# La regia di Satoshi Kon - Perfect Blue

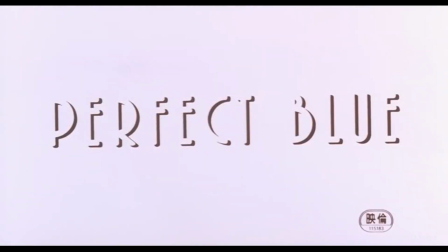(0:02)
Bentornati! Nel video di oggi parliamo di Perfect Blue di Satoshi Kon.
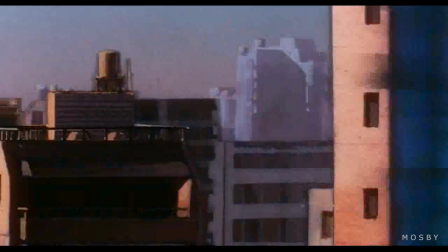(0:07)
Come ho già detto in un altro video dedicato a lui, saremo di sicuro tornati a parlare di Satoshi Kon, e dunque eccoci qui.
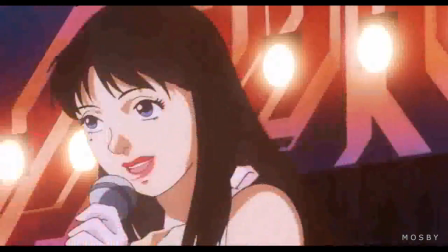(0:15)
In questo video però vorrei tentare un altro approccio e aprire una piccola rubrica dedicata
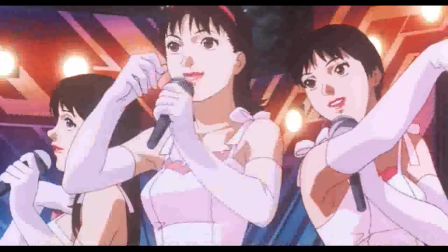(0:20)
esclusivamente alle tecniche di regia adottate dai registi per le loro opere.
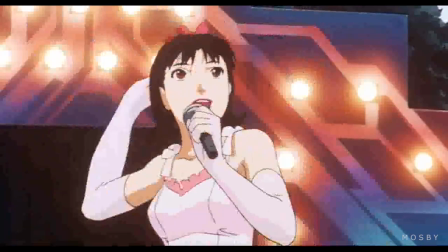(0:25)
Se in adaptation mi sono occupato di sceneggiatura, qui vorrei approfondire l'aspetto unicamente visivo della tecnica di un regista.
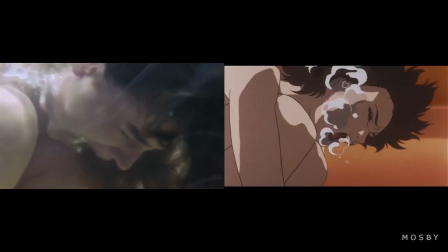(0:33)
È ormai saputo e risaputo che Conn sia stato influente per grandi registi come Aronofsky o Nolan, ma io vorrei provare a considerare la cosa dal lato opposto.
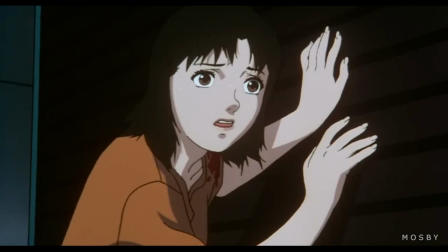(0:41)
In altre parole, da cosa si è fatto influenzare Conn? Per poterlo capire è fondamentale partire da un'altra domanda.
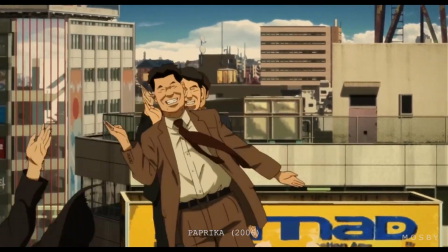(0:49)
Che cosa ci chiede di fare Conn quando guardiamo i suoi film? O messa in altri termini, come intende il cinema Satoshi Conn?
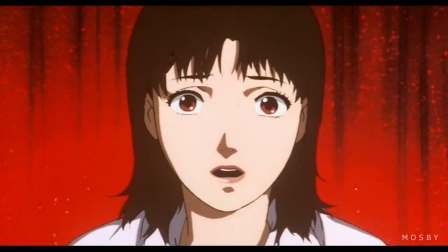(0:58)
La risposta è molto semplice. Per Con il cinema è sguardo.
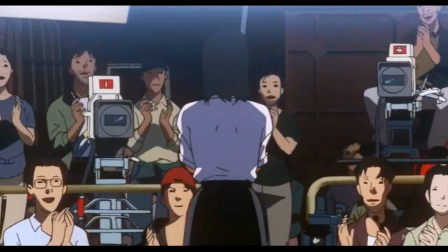(1:04)
Di conseguenza diventa fondamentale interrogarsi su tutte le condizioni di possibilità dello sguardo umano.
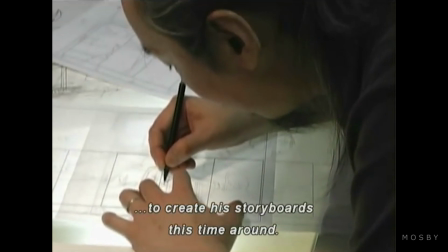(1:11)
In questo senso Satoshi Con può essere considerato come un grandissimo produttore di immagini, ma la domanda sorge spontanea.
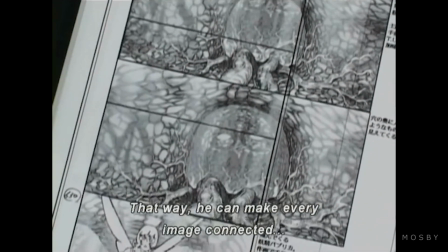(1:18)
Da dove prende spunto Con per creare le sue immagini? La risposta è molto semplice, dalla realtà e dal cinema stesso.
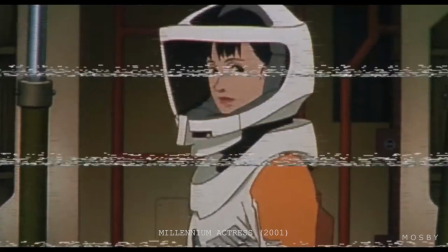(1:27)
Conn aveva un grandissimo amore per il cinema e quella rara delicatezza che
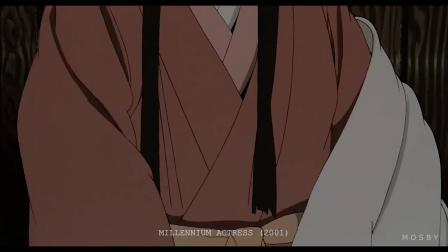(1:32)
appartiene solo a chi capisce la differenza che passa fra influenza e citazione.
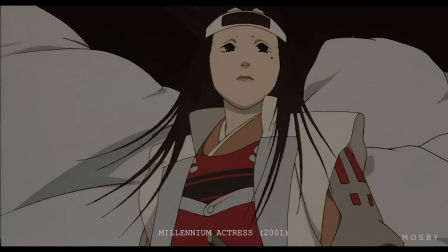(1:37)
Conn si faceva ispirare dal cinema di cui si nutriva, senza il bisogno però di citarlo a ogni occasione.
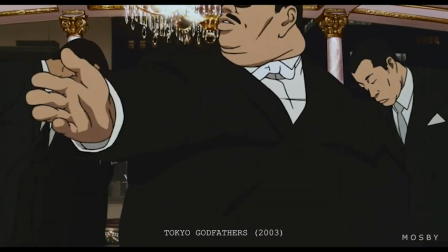(1:43)
Certo, nel suo cinema ci sono delle citazioni piuttosto esplicite che lo spettatore coglie con facilità,
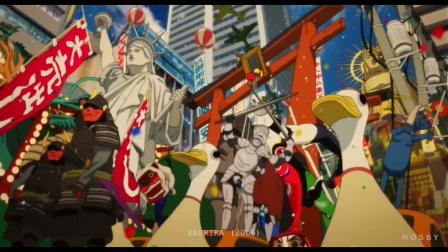(1:49)
come per esempio la famosissima parata di Paprika, Ma non è di questo che sto parlando.
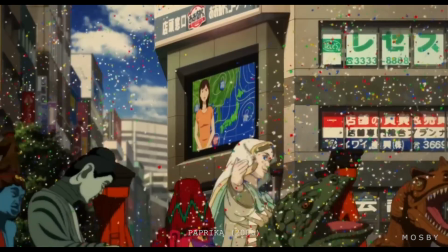(1:54)
Le citazioni sono un gioco delle parti e quasi sempre non servono per provare a capire come ragiona un regista.
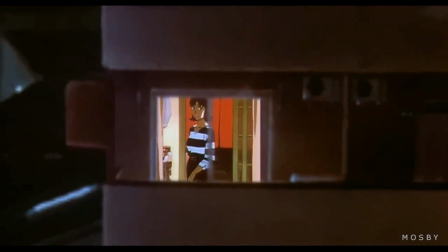(2:00)
Se si vuole capire il cinema di Conn, è necessario fare l'esperimento di provare a ragionare come lui.
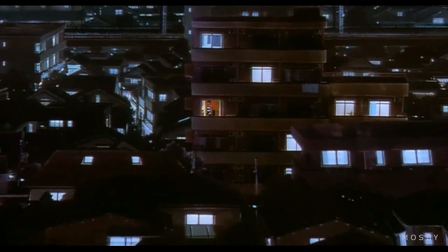(2:06)
In altre parole, farsi la domanda, come scelgo di raccontare la mia storia? A questa domanda, Conn rispondeva attraverso la lezione appresa dai grandi maestri che l'hanno preceduto.
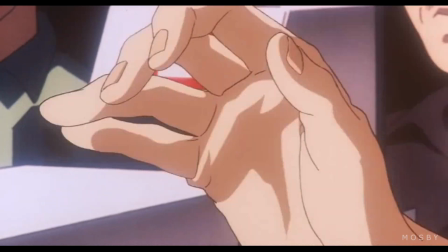(2:18)
E in questo Perfect Blue dimostra di essere un film maturo, che dà prova della grandissima consapevolezza linguistica e tecnica di Conn.
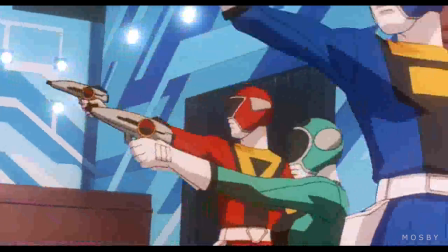(2:26)
Prendiamo la scena iniziale. Conn sceglie di non mostrare subito Mima, e la prima volta che la vediamo è disfuggita nel suo camerino.
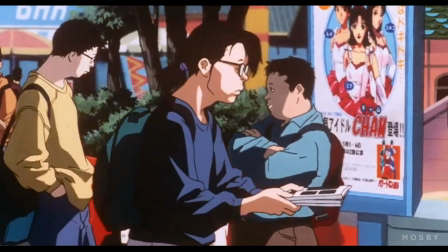(2:34)
Le prime volte in cui abbiamo davvero l'opportunità di vedere il suo viso non è per via diretta, ma attraverso le sue immagini riprodotte su poster e volantini.
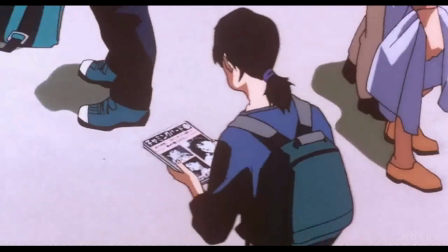(2:43)
Per Conn il cinema è una cornucopia, un vaso fatto di immagini che contengono altre immagini.
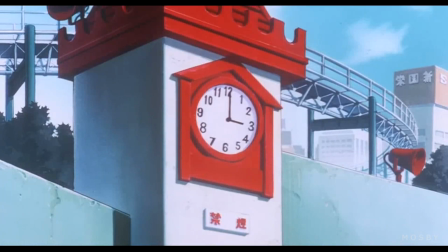(2:49)
Poi, quando finalmente la vediamo, Mima è dietro le quinte in attesa che cominci lo spettacolo.
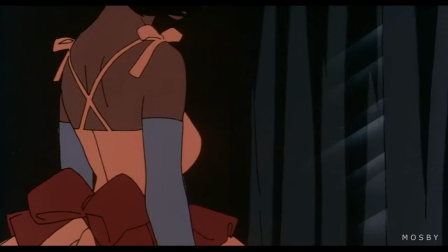(2:55)
Con opta per un'inquadratura di tre quarti e di spalle, in modo che la sua espressione ci resti nascosta e la sua tensione soltanto intuibile. È un'inquadratura tipica per le situazioni di questo tipo, perché fornisce allo spettatore giusto un suggerimento della tensione emotiva che prova il personaggio.
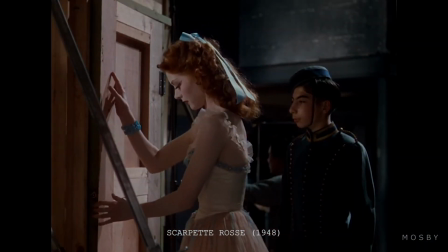(3:12)
Qualcosa di molto simile può essere visto anche in un grande classico come Scarpette Rosse. La situazione è identica.
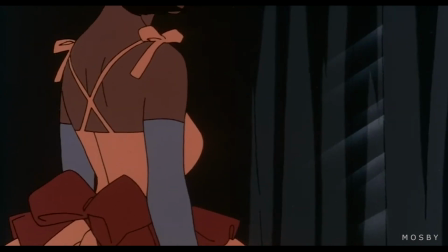(3:18)
Ovviamente Con non sta citando. La questione è molto più semplice. Situazioni simili richiamano inquadrature simili.
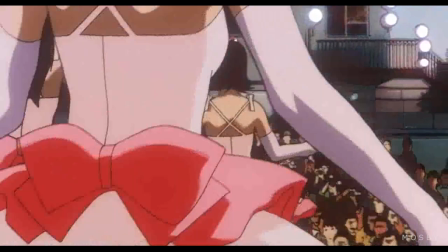(3:26)
Successivamente Mima entra in scena, ma ancora non abbiamo il tempo di conoscerne l'espressione.
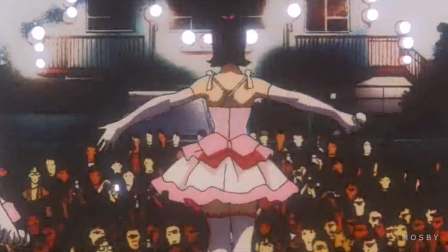(3:31)
Al contrario, quel privilegio spetta per primo soltanto al pubblico. All'inizio del film Mima è ancora una idol amata da tutti.
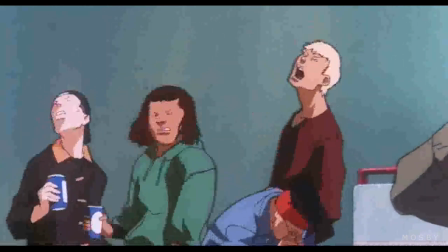(3:39)
Il suo pubblico sta davanti a lei. mentre lo spettatore del film è in qualche modo soltanto un intruso.
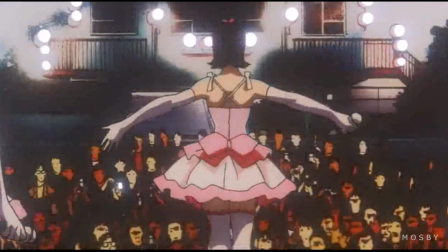(3:46)
È un tipo di inquadratura di rottura, perché esclude lo spettatore da un rapporto privato fra il personaggio e il suo interlocutore.
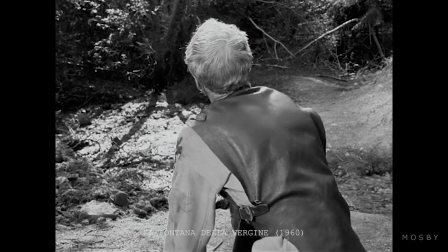(3:54)
Una cosa che può essere vista, per esempio, anche in un film come La Fontana della Vergine,
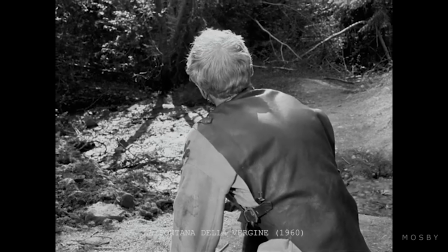(3:58)
dove Bergman vuole enfatizzare proprio il rapporto privato fra attore e Dio, e lo fa escludendoci scenicamente da quella conversazione.